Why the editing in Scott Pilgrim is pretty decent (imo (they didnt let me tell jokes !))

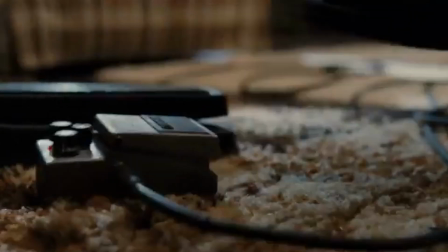Out of every director currently working in the industry today, the one I think that will be best suited for working for Microsoft,
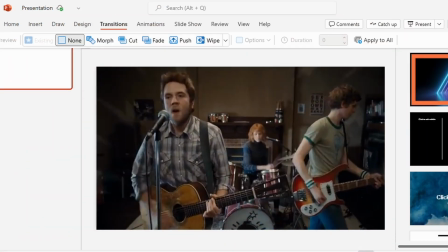creating transitions in PowerPoint, well, that will probably be Edgar Wright.
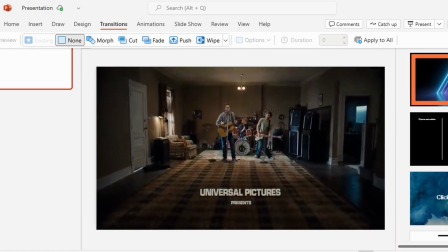And Scott Pilgrim vs. the World is a great example of why this man's editing and transitions are so revered in the industry.
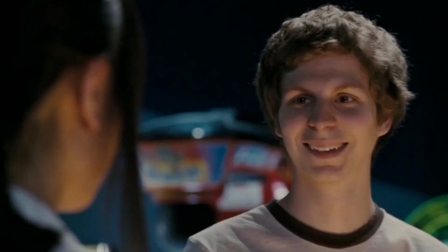Take this scene for an example. It's their introduction to Knives and Scott's relationship, which, on Scott's behalf, isn't very serious.
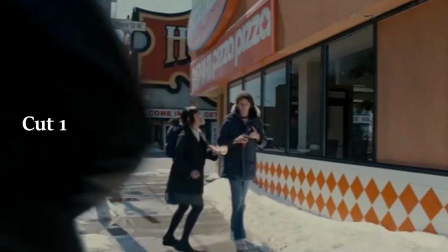To cut to the next location, somebody walks in front of the camera, obscuring the vision of the viewer and making a nice transition to the next location.
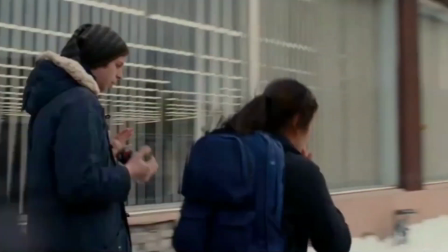They do this once again to get them outside of the Goodwill and again to get them inside of the Goodwill.
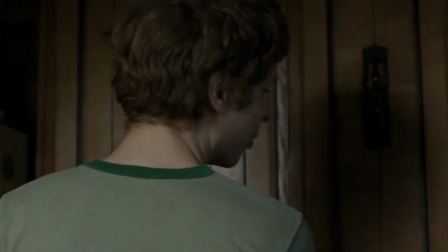If you ask anybody about this scene, they probably won't remember it for its distinctive location,
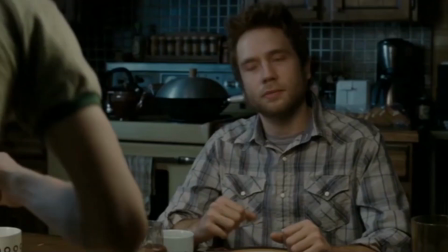but they probably will remember it for its lack of a distinctive location.
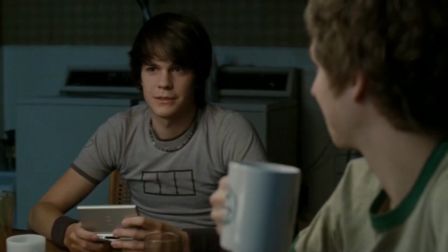A story about a man who feels lost in life should also make the viewer feel lost with him.
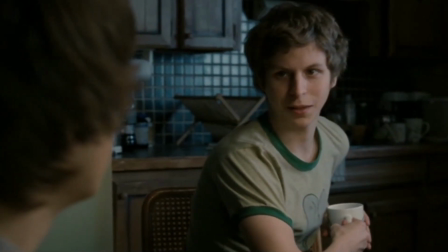That's why they never really dwell on a shot for too long in this movie. It's all indistinctive to Scott.
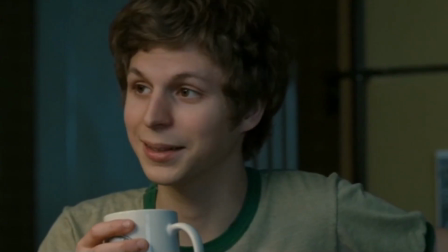Everything blends together. Another thing that Wright does so well in the edit, and we could all probably learn from, is keeping tempo.
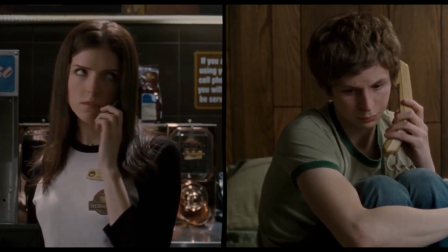Take this scene for an example. As Anna Kendrick, Scott's sister, looks to camera right, we dolly to Scott's frame.
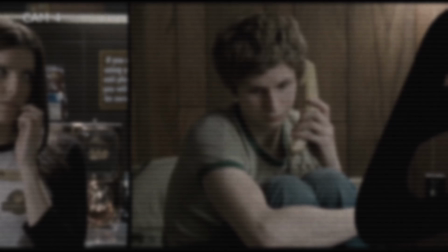This not only contributes to the movement, but it is also Scott's sister looking at him through the frame. A nice touch to exaggerate her disgust even more with Scott at this point for dating a 17-year-old.
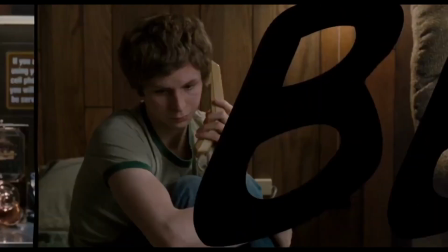The picture then dollies to the right, revealing the hidden right part of Scott's frame.
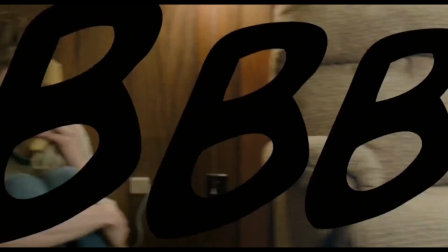This was done by Wright on the set to make sure that this shot could happen.
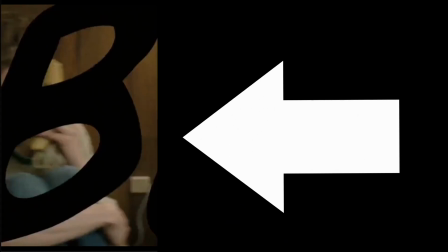He positioned Michael Cera to camera left to allow for this shot to move the exact way it does.
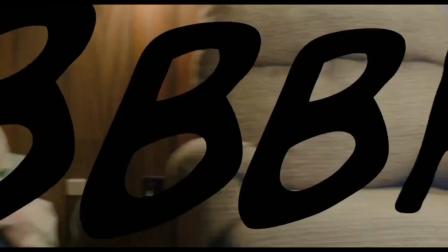We then see the armchair, which is used as a sort of cut-off point.
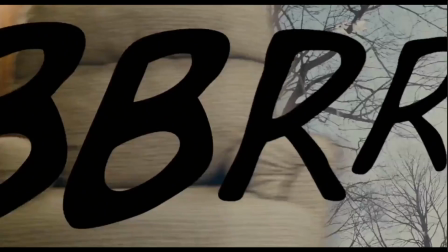It is also neatly cut out to allow for the frame it is leading into to appear around its shape instead of a straight line. This allows the shot to move much smoother than it ever would otherwise.
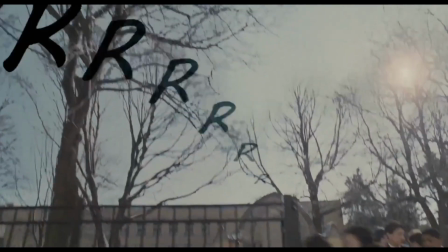As the dolly continues, the movement doesn't just go from left to right, but it starts to go down too.
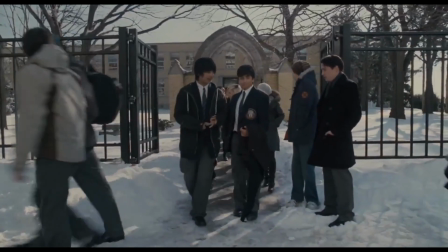It has a comic book or manga effect to it, which is obviously a massive inspiration for the film, with Scott Pilgrim originally being a great graphic novel series. If you were to map out this transition, it would look something like this. Your eyes are always being drawn to the right, which is very reminiscent to a comic book or a manga.
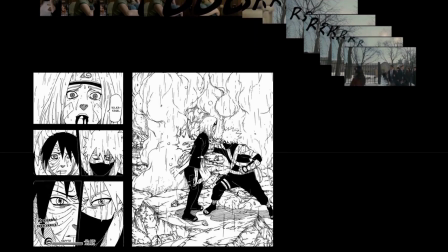Now, if you were to compare this to something, for example, this page from Naruto's manga, you can clearly see Wright's inspiration with this.
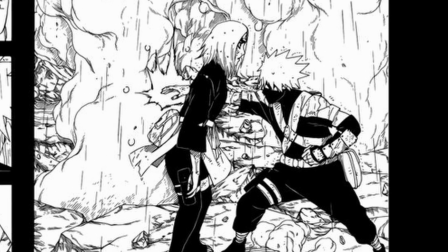Your eyes follow the content so smoothly, from the wide shot of Kakashi and Rin to the close-ups of Rin,
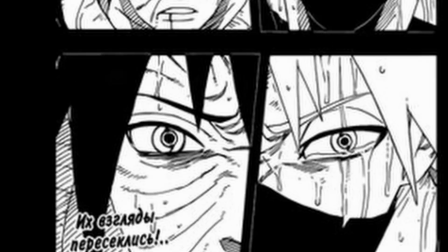Kakashi and Obito's faces, until you get to the final split of Kakashi and Obito.
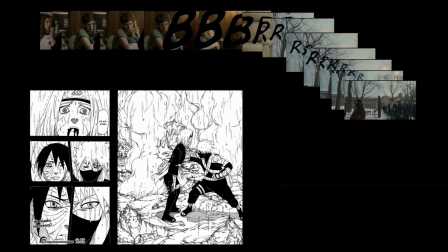Now if you look at the whole page again, you can clearly see how Naruto moves your eyes from right to left. Pretty much exactly how Scott Pilgrim moves your eyes from left to right.
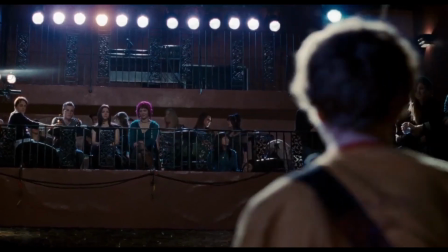This short sequence alone shows just how much time and care went into the making of this movie.
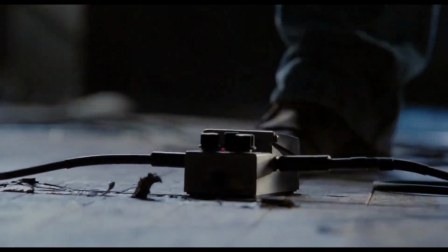The planning to execute something like this along with the technical abilities to do it are truly outstanding.
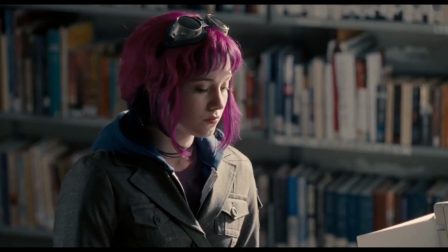The cuts keep your attention. They draw you into the movie and the world and the people Scott are surrounded by.
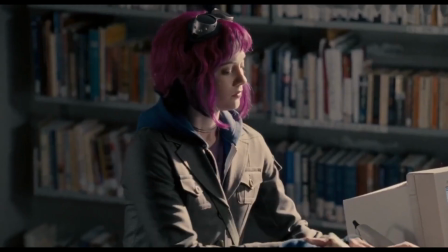A movie like Scott Pilgrim has to grab your attention. The target audience is small.
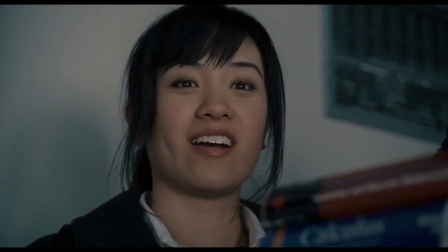They have to try to wow you with quick cuts and smooth editing, which clearly they're doing very, very well.
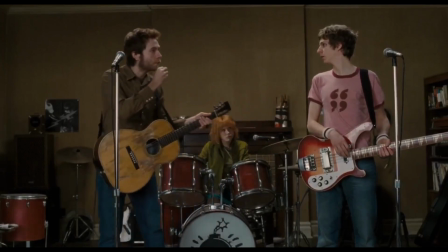Scott! What? You only played one note for that entire song. My hand slipped.
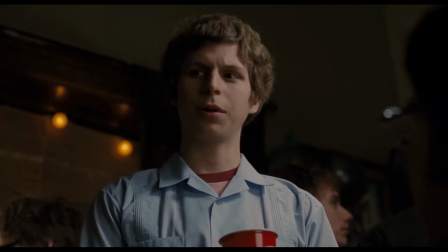Scott Pilgrim is confused. He's at a stage in his life where everything seems all over the place.
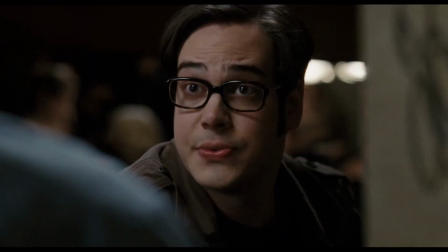He's unemployed, his girlfriend broke up with him and became a world famous actress,
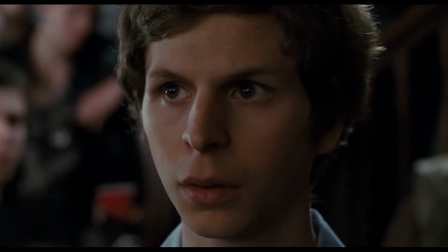his band isn't doing so well, and he's kind of dating a 17-year-old.
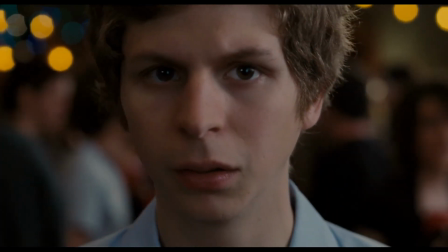Scott Pilgrim is in a transitionary period of his life, so is Ramona Flowers,
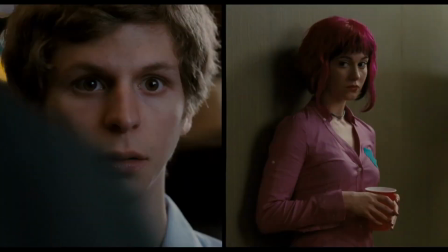and the constant onslaught of beautiful and seamless cuts isn't just for aesthetics and to keep pace, although that is a big part of them.
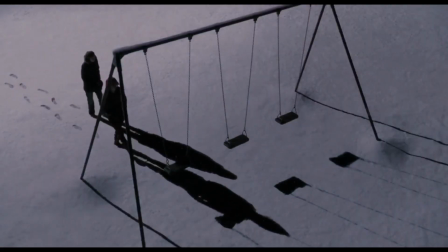The main reason to have them there is to push the themes of transition in our main characters' lives.